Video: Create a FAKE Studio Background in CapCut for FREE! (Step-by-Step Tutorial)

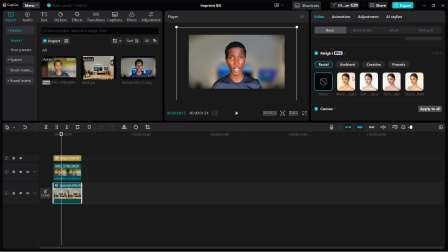[8:16]
And it allows you to add light to your background. So you come to ambient light, and you just pick any one of them. You can just pick, let's just pick blue light.
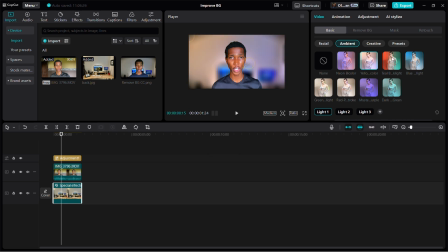[8:29]
So you can see you have multiple options to add light to your background, but we don't want too much light. We want something very, very, very simple. We want something. I think I have a preset already. Oh yeah, I actually have a preset.
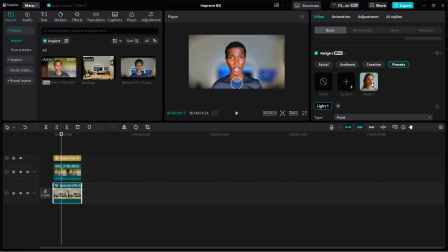[8:40]
So this is a preset I have, so this is what I wanted us to have. So guys, I just added lights to the background. Look at this. No light, light, no light, light. Can you see that?
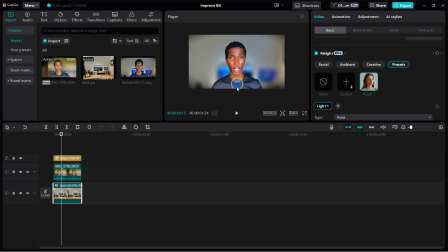[8:55]
With just adding this blue light I have here to my back, it gives that effect of the desktop behind me actually being on. So you can see, no light, light. So this is the final icing on the cake. As I said, this one is the icing on the cake.
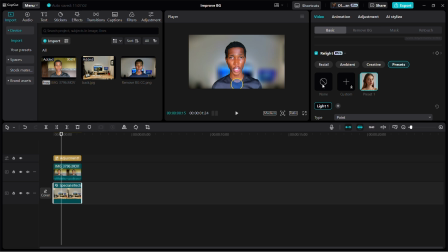[9:11]
This is the icing on the cake, guys. This is actually what you want to do. So you can see, no light, light. So I'm going to show you how I created that preset. And just very simple. Just, we can see light one. All you just need to have is one light. So let me take it out and let me just create that one for you quickly. So just come to ambient. Just pick a random one.
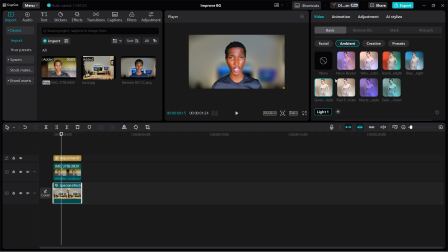[9:27]
Let's just pick green light. Let's pick anyone that has one. So it has light one also. So it has directional.
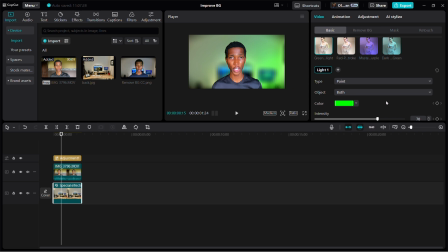[9:32]
You don't want directional, you want point light. You want point light. Let me see if I can move it.
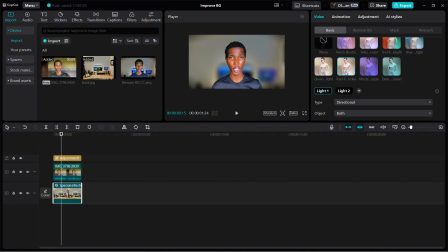[9:38]
I can't move that one, so I can't work with this one. Let me get something very simple. Let me see if I can work with this one.
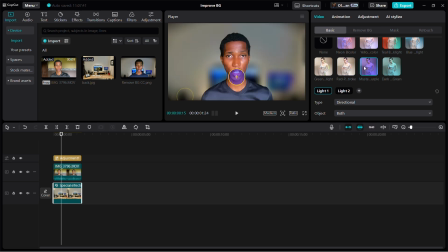[9:44]
The lights are eating, and I don't like them. Okay, this is good for me. This is very, very good for me. So this is very good for me. So I have light one here and light two. So I'm just going to delete light two, and I'm going to work with light one, which is behind me. So now I want it as a point light, not a directional light.
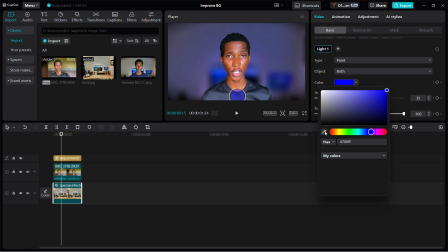[10:02]
And also, I want it to have a blue light.
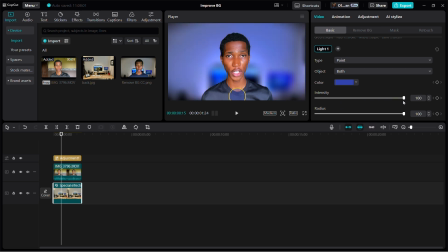[10:09]
So I'm going to reduce the intensity a bit. So just to give that feel of a monitor being on.
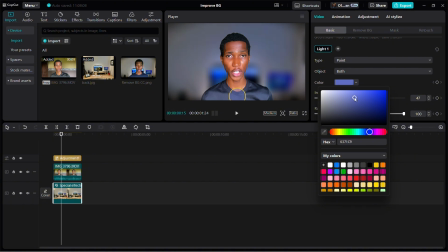[10:17]
Let me give it that monitor light. Okay, this is that one. Yeah, it has that feel like the actual desktop being on behind.
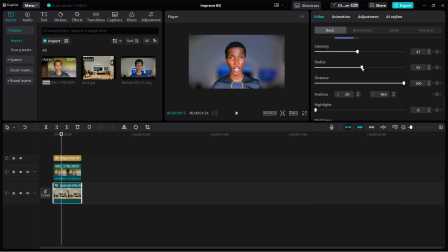[10:24]
Yes, this is a perfect one. So I can decide to fix the radius, reduce, increase, however I want. Distance also is fine. So yeah, so that's how you get that one done. Also, you can choose the brightness of the lights. Maybe you want your room to be a bit darker, brighter, however you want it. I think I actually like this dark one.
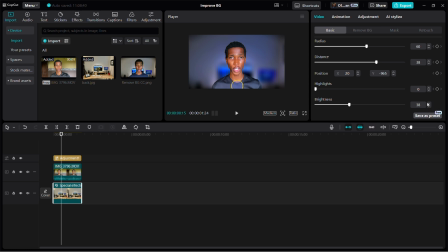[10:43]
This is very nice. I've never tried this before. I'm going to go with this one. I like this one a lot. So guys, can you see? No light, light.
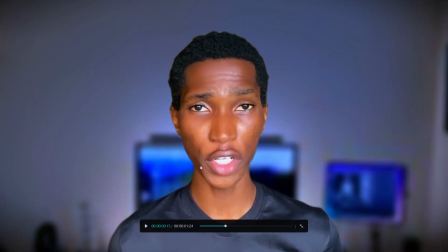[10:55]
Look at this, guys. This is so amazing. It looks as if the laptop behind me is on, or the desktop behind me is on.
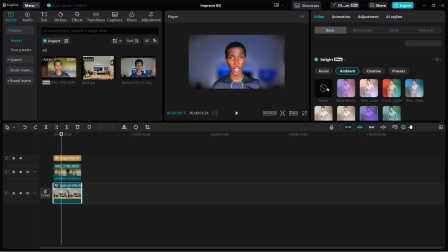[11:02]
So it's very, very important. These are the minor things you can do that will literally just change your entire editing. I just came here, add this what's it called, mysterious purple, but rather than having purple, I just chose blue and I chose point light.
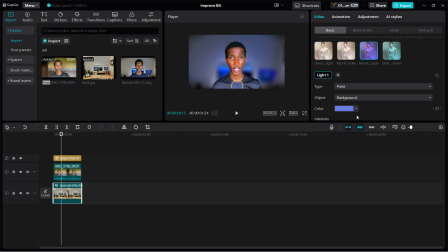[11:16]
And yeah, okay, no, I should actually have it on just the background alone, not both. So yeah, I have it on the background. Also, yeah, choose background and not both. So I've just had the background. So like as if my desktop behind me is actually on. It's actually not my desktop anyways. So guys, that's actually how you get it done. Look at this.
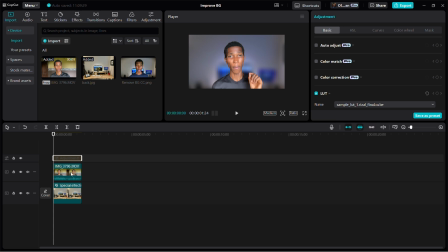[11:32]
Take this out. If you press V, it goes out. And if you also take not the effect. Also, yeah, speaking about effects, the effects are about 50. You can see, right? They have effect on 50. And also when it comes to highlights. Guys, can you see how far we've come?
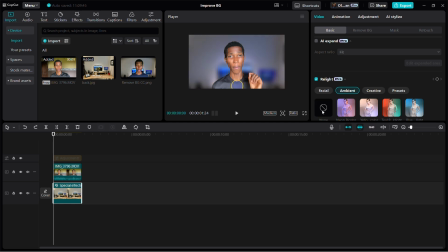[11:47]
Look at how far we've come. From this to having this to also having this.
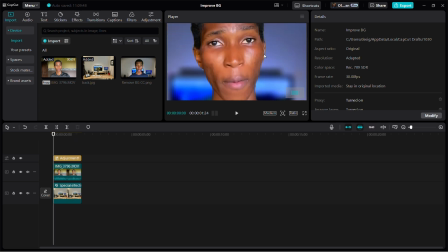[11:54]
So just add extra finishing touches. I have a bit of acne on my face, so I'll probably just have to fix my face and do some extra things. But yeah, guys, that's how we get it done. That's how we go from step 1, 2, and 3 to get everything we need to get done.
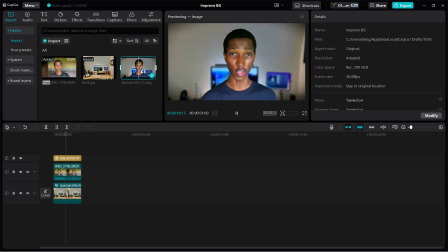[12:07]
I actually like this really, really blue one. I think I'll work with this one moving forward. This is nice. This has that feel of, yeah, I have a blue light in my room.
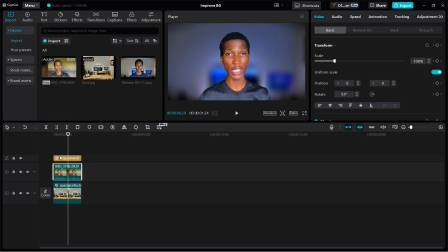[12:17]
I'll add some extra color correction to my face. I'm looking a bit red. I think it's because I had too much light.